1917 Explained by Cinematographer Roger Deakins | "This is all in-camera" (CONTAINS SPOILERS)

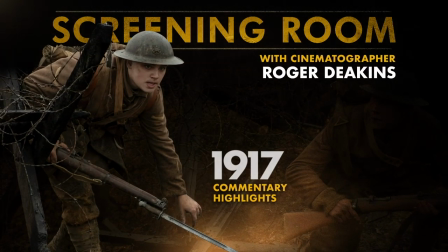[0:00]
So this is Roger Deakins, and I was cinematographer on this film 1917,
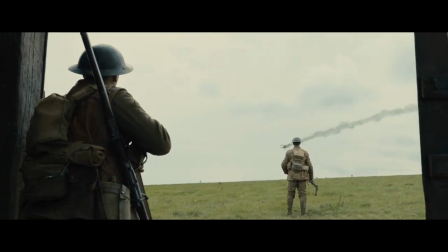[0:07]
and I'm going to try and talk you through it.
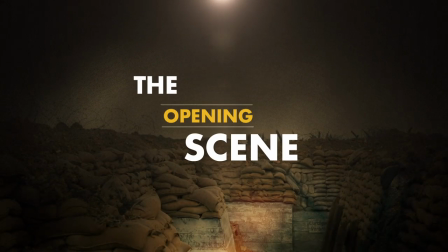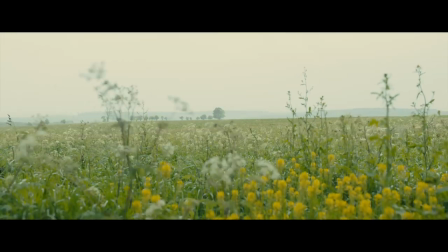[0:15]
So this was interesting. The opening shot changed a number of times how we did it and what the shot was,
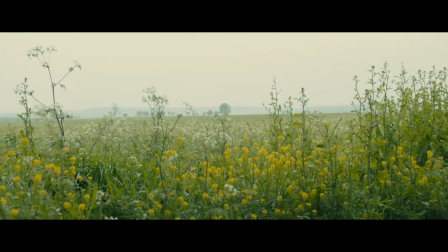[0:23]
but we ended on this very simple idea of just doing this continuous pull back
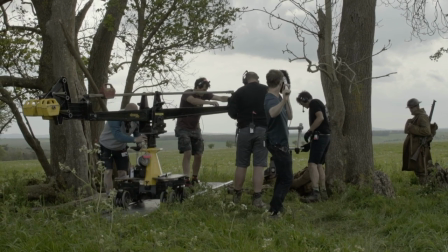[0:30]
so that you come off this bucolic landscape and you gradually reveal the world that our two characters are going to be immersed
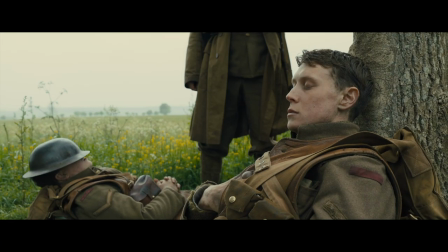[0:37]
in. The opening is such a... It's a surprisingly difficult move, doing that opening.
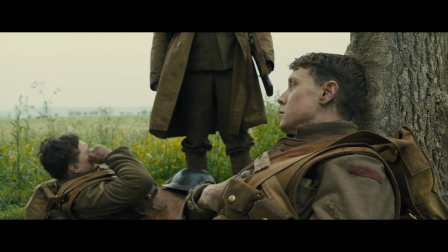[0:46]
We tried it a few times on different rigs, and because we wanted this very solid frame at the beginning,
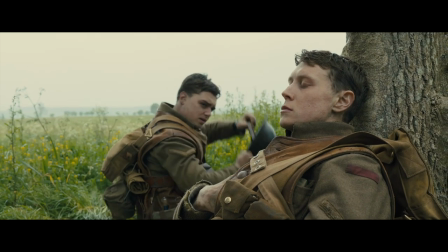[0:53]
we realized we had to do it on a small jib arm.
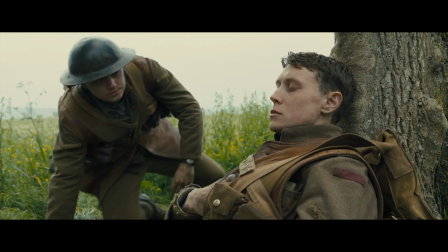[0:57]
So the camera at the moment is on a stabilised head called a stabili,
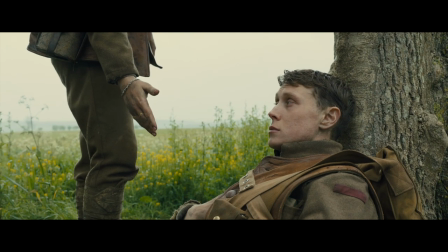[1:03]
a little remotely operated stabilised head.
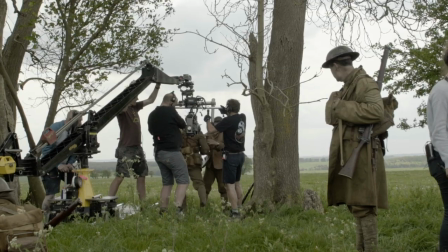[1:11]
And it's pulling back on a little jib arm.
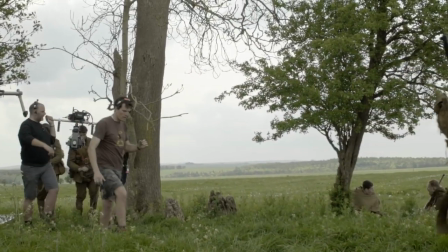[1:15]
And at this point right now, it's been taken off the jib arm and now it's been carried by two grips. grips.
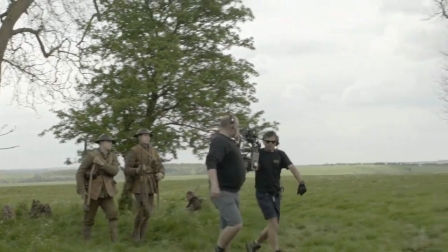[1:24]
The cameras are underslung from a pole on this little stabilized head. Now you might wonder where the crane is.
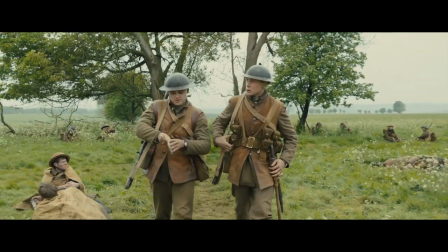[1:31]
Well that was taken out with a wonderful digital technology so it's actually behind Blake it was covering that tree.
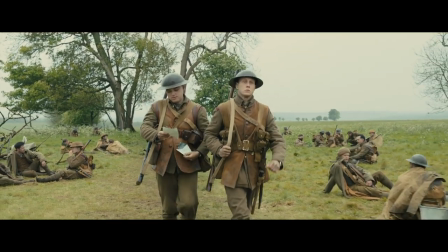[1:41]
So what we did we did with every take once we got a take we were happy with we took the actors out and the extras out and we did a complete
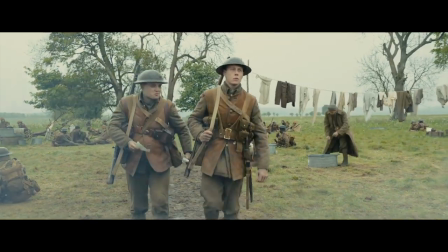[1:49]
take that was just the backgrounds so that if there was ever something that Sam needed to change in the alter in the
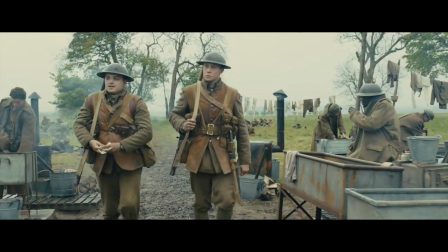[1:57]
backgrounds they had a clean plate without the elements of the characters kind of getting in the way.
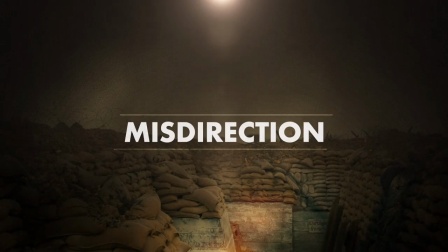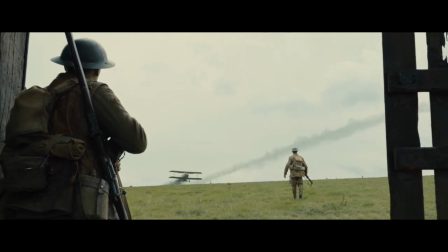[2:08]
The interesting thing here is when we looked at the location we realized that plane could disappear behind the brow of the hill and it would be more dramatic
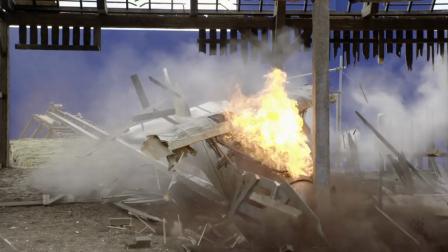[2:17]
for it to come up and then come straight towards us it allowed Schofield to walk towards it and then come back to here the plane
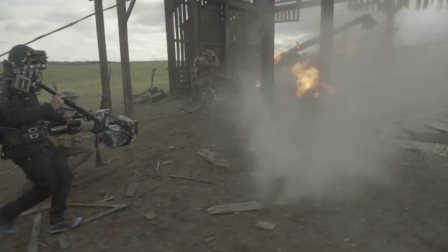[2:26]
was cg till here now everything's live
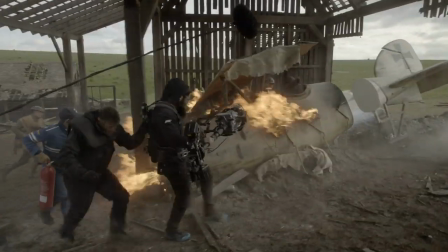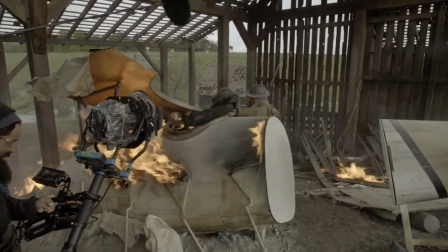[2:34]
the crash is a cg composite of an element we shot so there was a
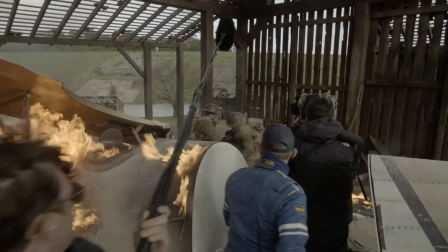[2:39]
real plane that crashed the last 30 feet or something um we shot
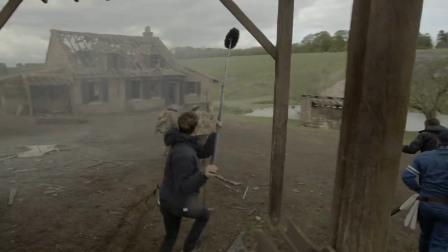[2:44]
that element to uh blend with the live action of the actors falling down in the foreground
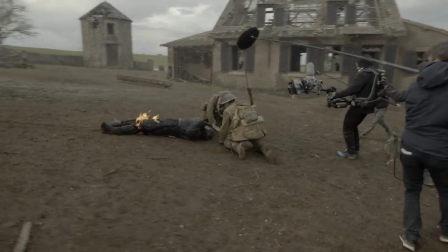[2:50]
but all this here is um is live that the
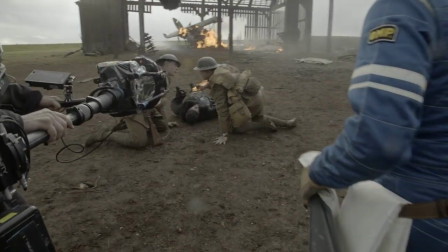[2:55]
the from the blend when they get up all this is one shot again this is on the trinity rig charlie rezik shooting
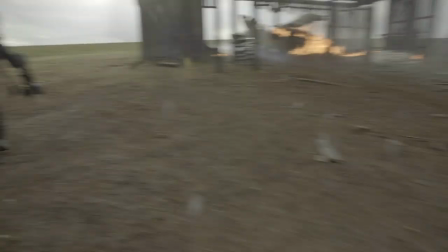[3:04]
now and here we wanted to leave blake we wanted the audience to forget
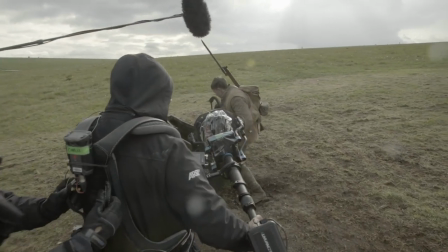[3:11]
just as schofield is forgetting what's happening to blake in the background behind him and there's obvious blend
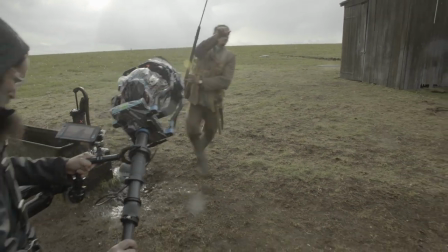[3:17]
here. We wanted to feel the landscape and now suddenly, my God,
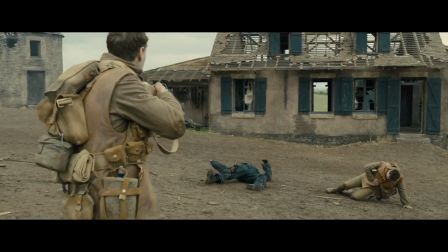[3:23]
he sees what the audience sees, which is the German pulling the knife out of Blake's stomach.
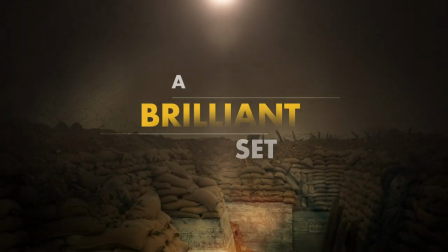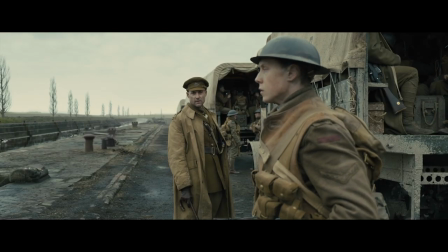[3:36]
This, say,
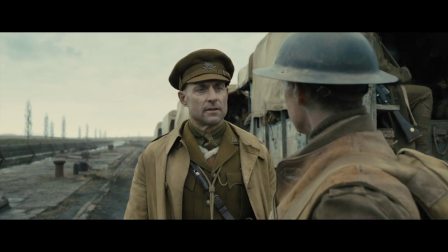[3:37]
is an old Govan dockyard at Dry Docks in Glasgow and most of it, well,
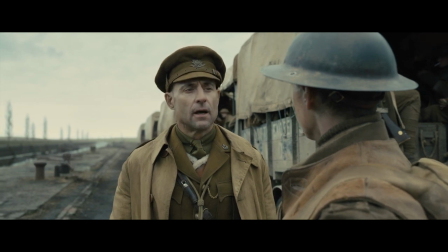[3:45]
it is real.